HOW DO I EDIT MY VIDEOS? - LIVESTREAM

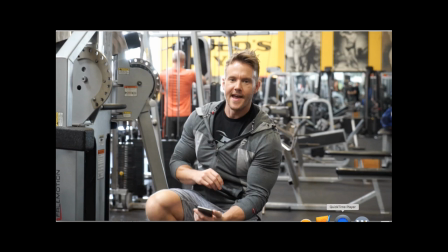(0:02)
Alrighty then.
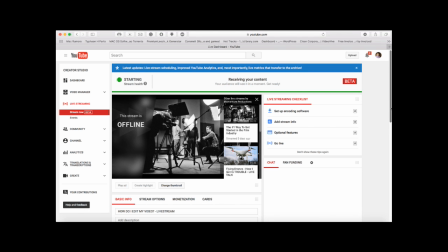(0:08)
We are streaming here. Alright. What's up, guys? Just waiting for some people to tune in here.
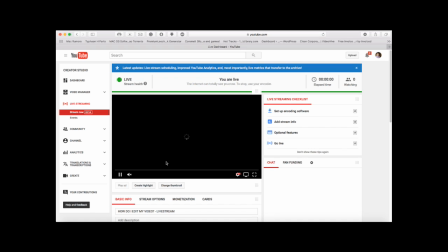(0:23)
I'm going to show you exactly how I work in my editing process.
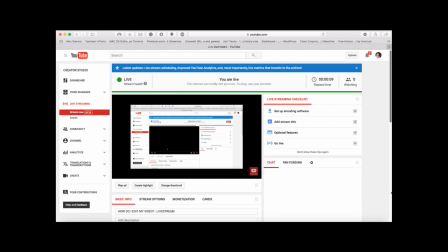(0:31)
Alright. So let's go ahead and do that. Alright. Cool. So audio is working. We're going to just wait for a few people to tune in.
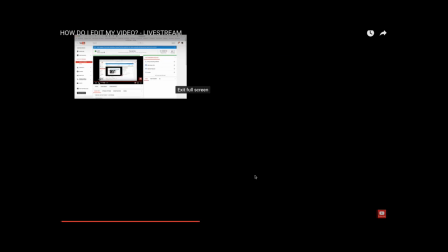(0:46)
You might have to do this in full screen for some odd reason.
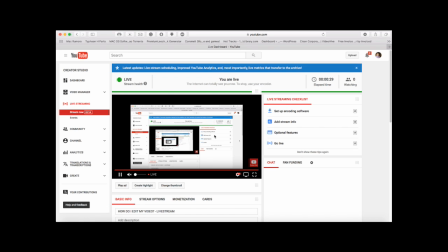(0:50)
I don't know why it's not capturing this in full screen. I don't know why. Let me check Wirecast for a second here.
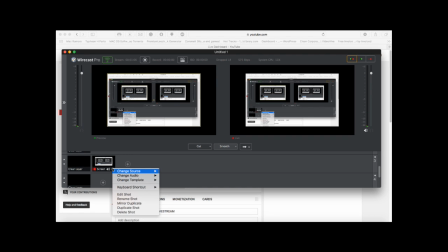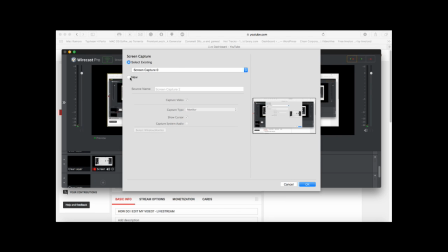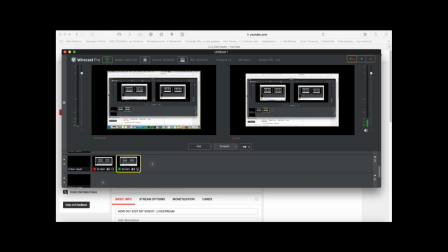(1:18)
Alright, I want to make sure it's full screen, but it just doesn't look like it will be full screen.
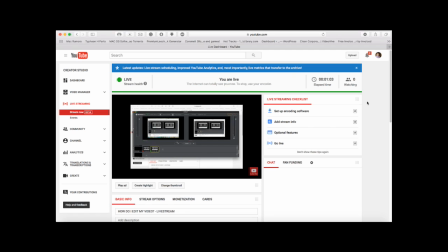(1:23)
So we're just going to have to work with this. If you're a pro at Wirecast, let me know.
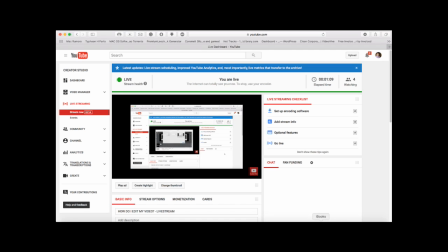(1:33)
Alright, so
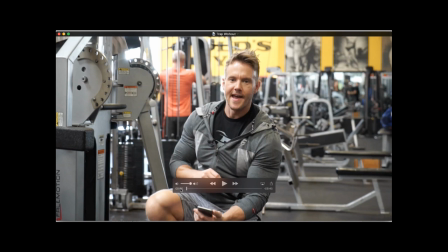(1:36)
I just finished a video with Rob Riches, who is a fitness guru, fitness trainer up on YouTube. He has over 450,000 subscribers, over 1 million followers up on Facebook, and he hasn't released this video yet,
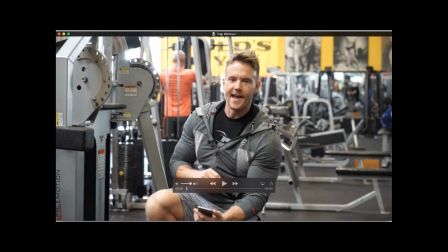(1:52)
so I can't show you the whole thing, but let me show you bits and pieces of it so you can see how I manage to do this type of shooting. Alright, so let's go ahead and play a little bit of it.
Guys, and Rob Riches.
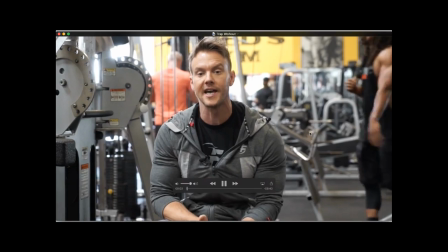(2:07) On today's workout, we'll be taking a look at shoulders.
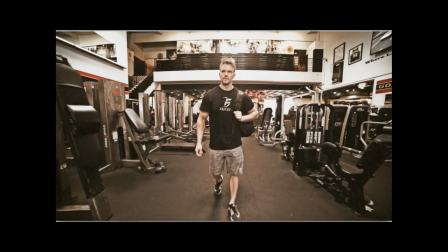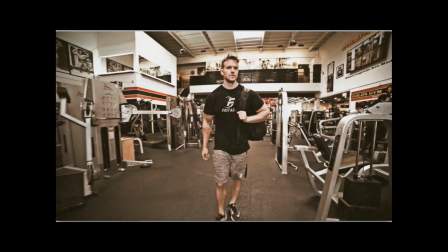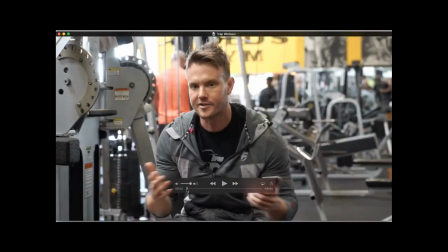(2:19)
Okay, so let me just talk to you about my reasoning behind all of this.
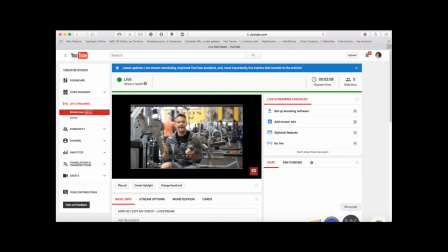(2:26)
Alright, so I do have a reasoning behind why I am doing all these things with this shot.
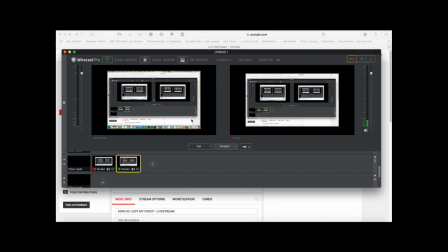(2:35)
Okay, but first off, I want to make sure that I can do this live stream, and full screen is just not letting me for some weird reason.
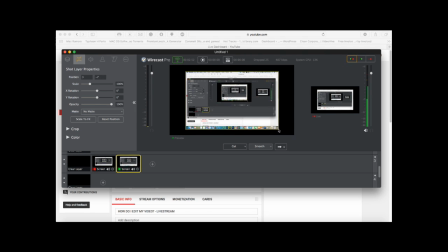(2:46)
But anyway, yeah, let's keep going.
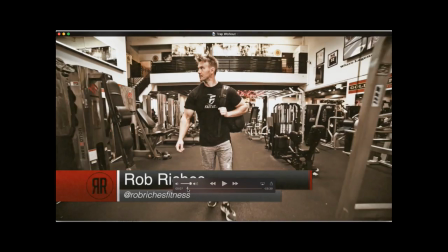(2:53)
Alright, so we're going to talk about the intro, how I shot this, how I edited it.
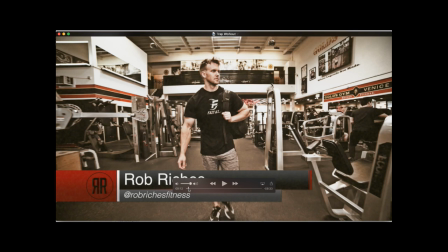(2:59)
I'm going to open up Final Cut and show you exactly what I did. But before I do that, I want to talk about some logistical things on some of the decisions I made with this video.
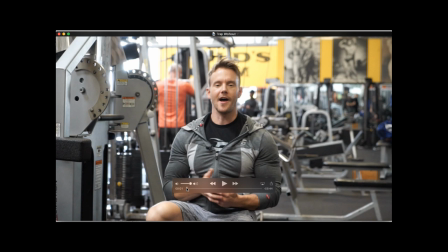(3:10)
First of all, the average attention span of a human being is about 8 seconds.
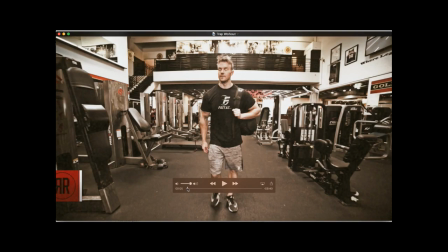(3:15)
So if you notice with my cursor, the real intro, the eye popper, comes out at 5 seconds. So this is how you're going to captivate your audience. My goal right now, and I'm sure for the future will always be with Rob Riches,
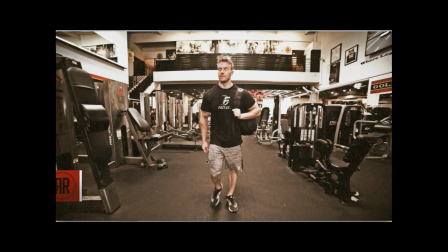(3:32)
with his videos, is to want the audience, to make the audience want to work out, right?
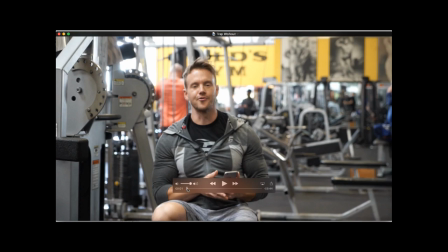(3:38)
That's my goal with his videos, is to show them what's going on and to pump them up for a workout.
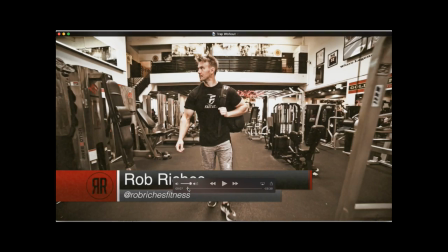(3:44)
So I did that by making some cool flashy,
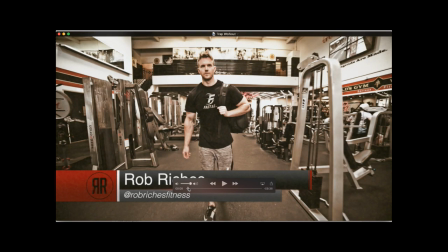(3:49)
transitions, some cool color correction, using the Steadicam to make it seem like the camera's flying in front of Rob, and just really give that grungy, badass type of feeling.